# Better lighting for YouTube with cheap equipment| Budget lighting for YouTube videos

You probably don't have the fancy and expensive equipment like these, but I can show you a way to use these other equipments which are very cheap and very affordable to get somewhat professional or semi-professional looks for your YouTube videos and your Instagram account and generally social media platforms. And this is how you do it.
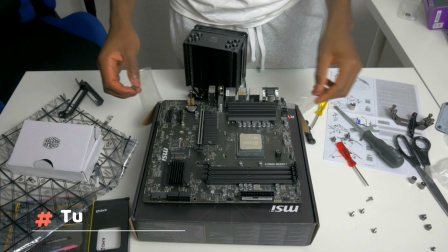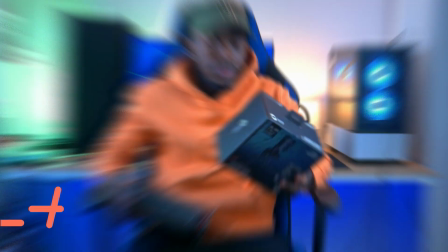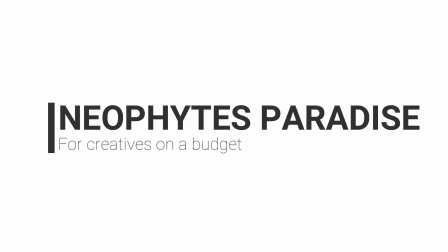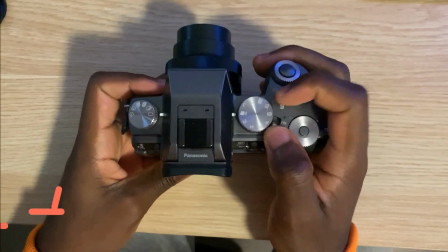37s
Setting up your camera is very important.
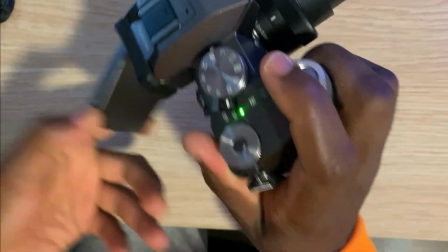39s
I use very low ISOs to minimize the amount of noise I have in my shots, and I tend to shoot my images very flat to give me more control when I am in post-processing.
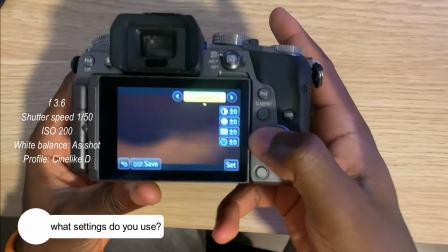48s
These are some of the preferred settings I use when I'm doing my shots.
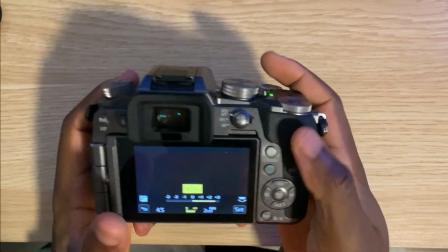53s
Now you have to understand that light is going to approach your subject from principally 3 directions.
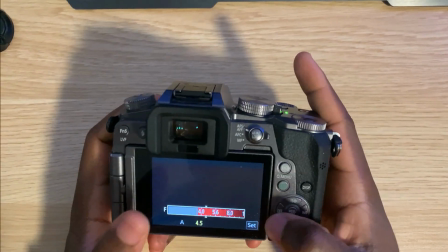58s
The brightest light coming from a 45-degree angle to the face of your subject, which will be the main light.
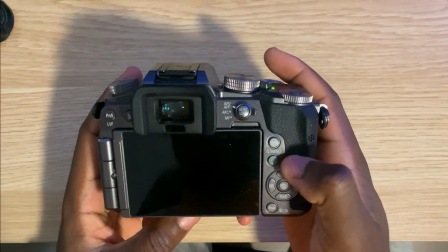64s
Now if you wear glasses, then you might want to consider putting it at the side of your subject to prevent glaring.
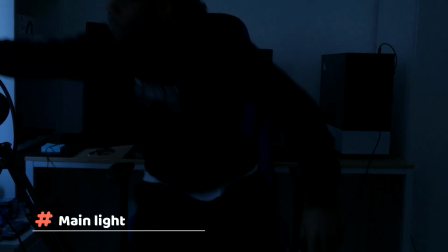70s
I used the light from the window as my main light, and I was able to direct it to my subject using the curtains I have in my room.
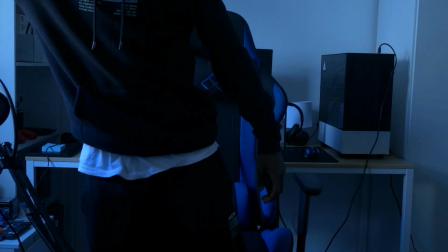79s
Now you must have noticed that the shadows are cast in one direction, and to soften these shadows you have to introduce what we call ambient light.
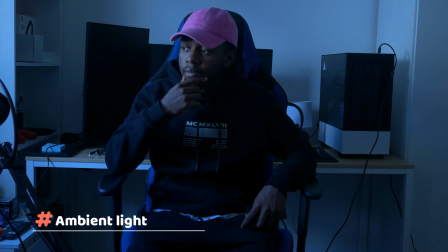85s
This is light that is not pointed at your subject directly.
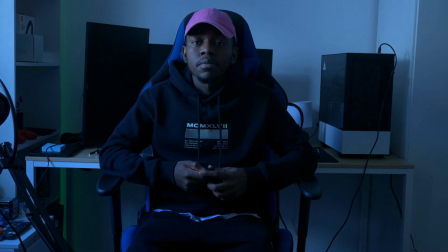88s
So placing lights behind your subject is a good way to outline the silhouette and generally get rid of a bit of the shadows.
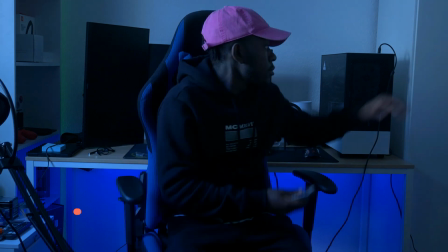98s
On the same topic of ambient lighting, you can use this as an opportunity to introduce any aesthetically pleasing object you have in your room or in your apartment.
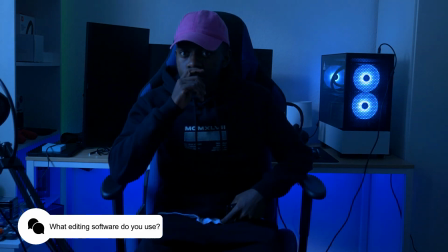106s
In this case, I used my computer, and the blue of the lighting or the fans really matches with the theme which I have going on, so that is why I used it.
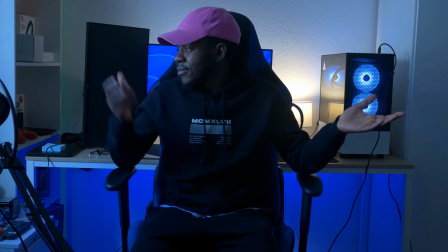117s
One thing which is always important to avoid is overexposing one part of your image, and so if you notice here,
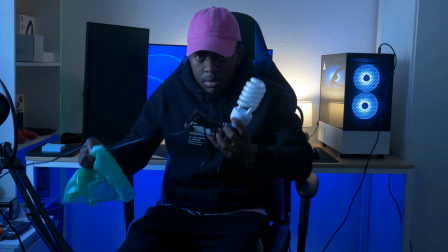123s
you would see that one side is more exposed than the other, and since I didn't have any light that would fit in that particular spot,
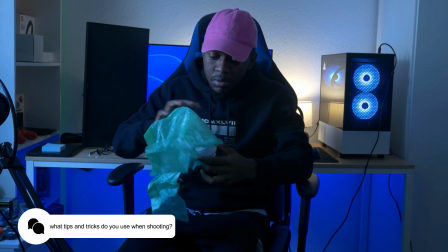130s
I had to improvise by using a garbage bag and just a bulb I picked which was laying around, and I am quite satisfied with the results.
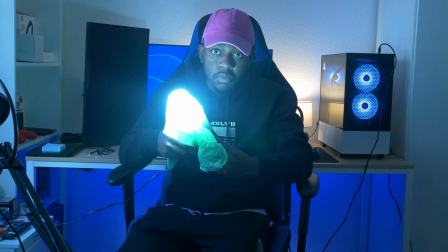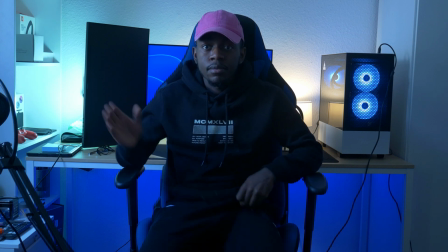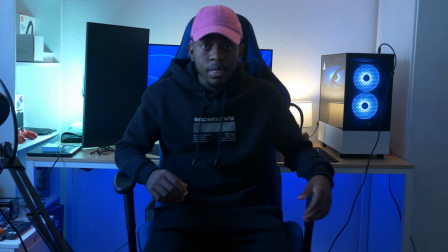154s
This is the point where we would like to get rid of the shadows on the face. Of course, we have to introduce another type of light, and this is what we call our fill light,
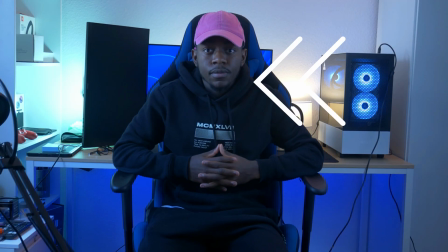163s
and so it simply serves the purpose of eliminating all the shadows that are present or located on the face.
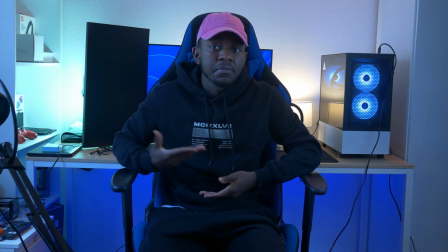169s
One important thing I noticed is the choice of outfit determines how much or how visible you are from the background,
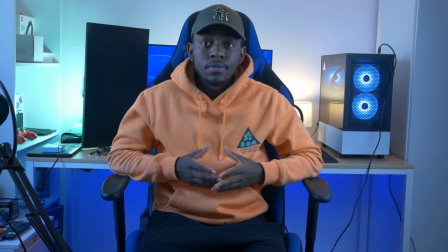176s
and generally taking outfits that stand out make you more visible, and outfits that are duller in color make you less visible.
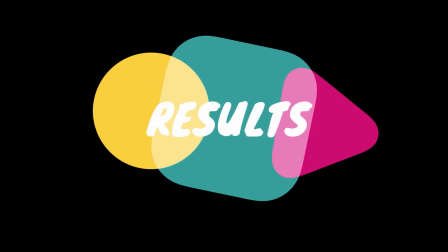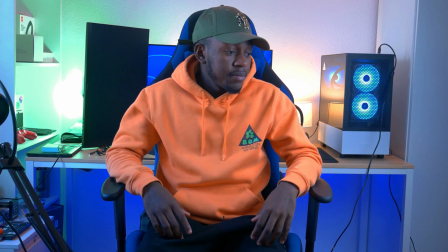191s
Now this is what a slightly edited video looks like, and you notice that the colors are now popping and everything looks better.
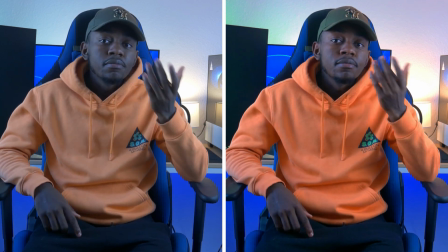199s
If you did find this video a bit educative or informative and you will generally learn something new from it, then please leave a like, a comment, and please subscribe to the channel. As usual, I will be answering all questions in the comments, so feel free to ask any question you have.